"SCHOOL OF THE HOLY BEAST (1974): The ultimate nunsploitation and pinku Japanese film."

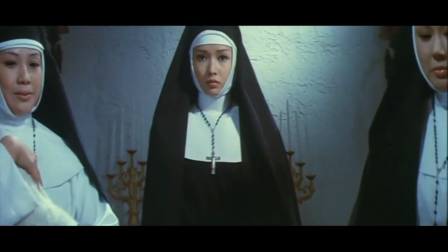(9:01)
Since black and white is a little bit of a bland color,
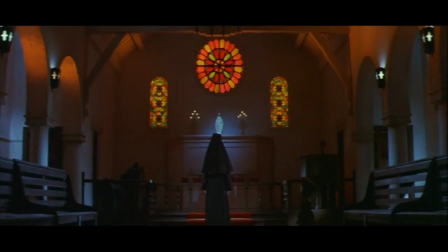(9:05)
it's paired really well with the vibrant colors of different scenes like this.
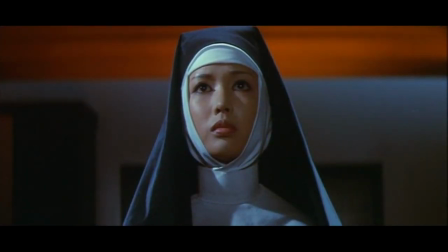(9:11)
Once again,
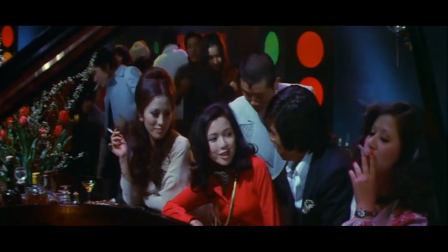(9:12)
I would argue that it's because of this combination of colors together that actually makes this film really deserving of checking out.
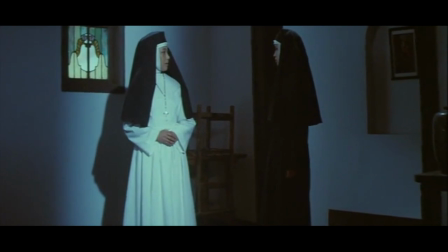(9:21)
The difference in colors can also make like weird things stand out. Like for example, why is there this freaking sumo thing inside this nunnery?
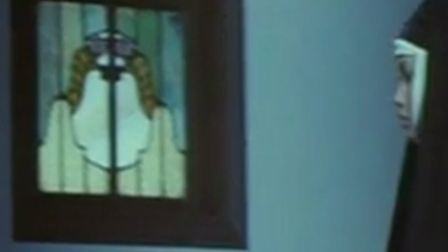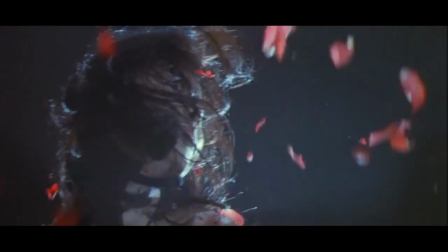(9:36)
I picked this rose scene because I think it's like one of the best examples of what I'm talking about. You can tell how the roses mix in and how it looks super well with all the nuns holding it,
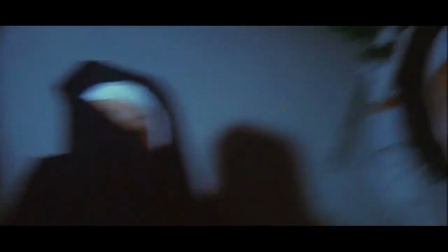(9:45)
and it really gives like a sort of dynamic, beautiful sort of punishment scene, if you will.
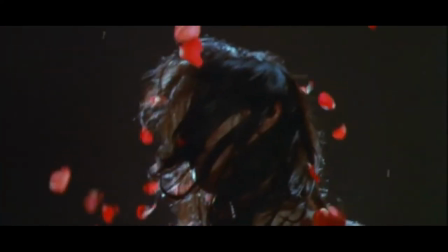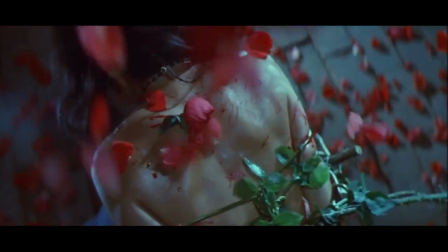Obviously, there's like great religious imagery, great religious symbolism in this film, but I honestly didn't really get caught up in that stuff. It wasn't that interesting for me. So I didn't really talk about it or really care about it. So I'm about to wrap up, but I would like to talk about a few more things that did catch my eyes right before I end.
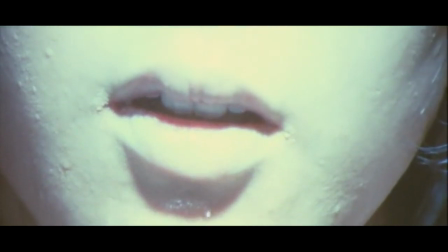(10:22)
First things first, there's this like really nuanced scene about like how a woman has to
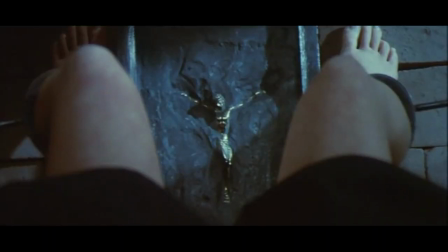(10:27)
hold her pee so she doesn't like piss into a Jesus sort of like artifact. Fuck you! I lied. It's a water sport fetish. Of course I don't give a shit about it, intellectually.
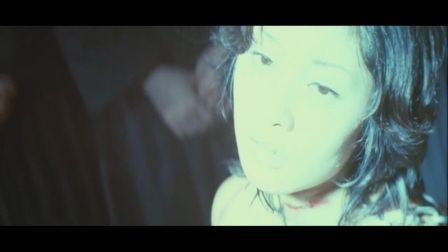(10:39)
In the end, this is a pinku film.
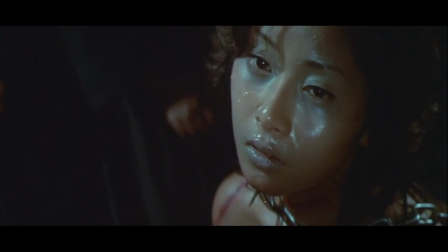(10:42)
The peeing scene is there because if you have a water sport fetish, I guess this movie is for you now.
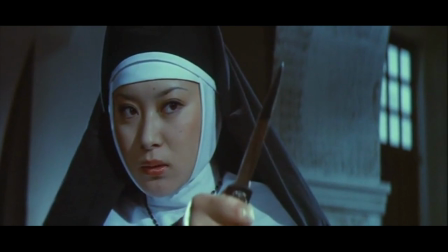(10:50)
That was like my favorite scene in this film. I don't know, it just gave me the same feelings as Miss 45. With that, this video is about to come to an end. I want to thank you all again for watching. Please, if you like this, please comment below, give me feedback about this video, let me know what you think about the movie. I'll see everyone next time.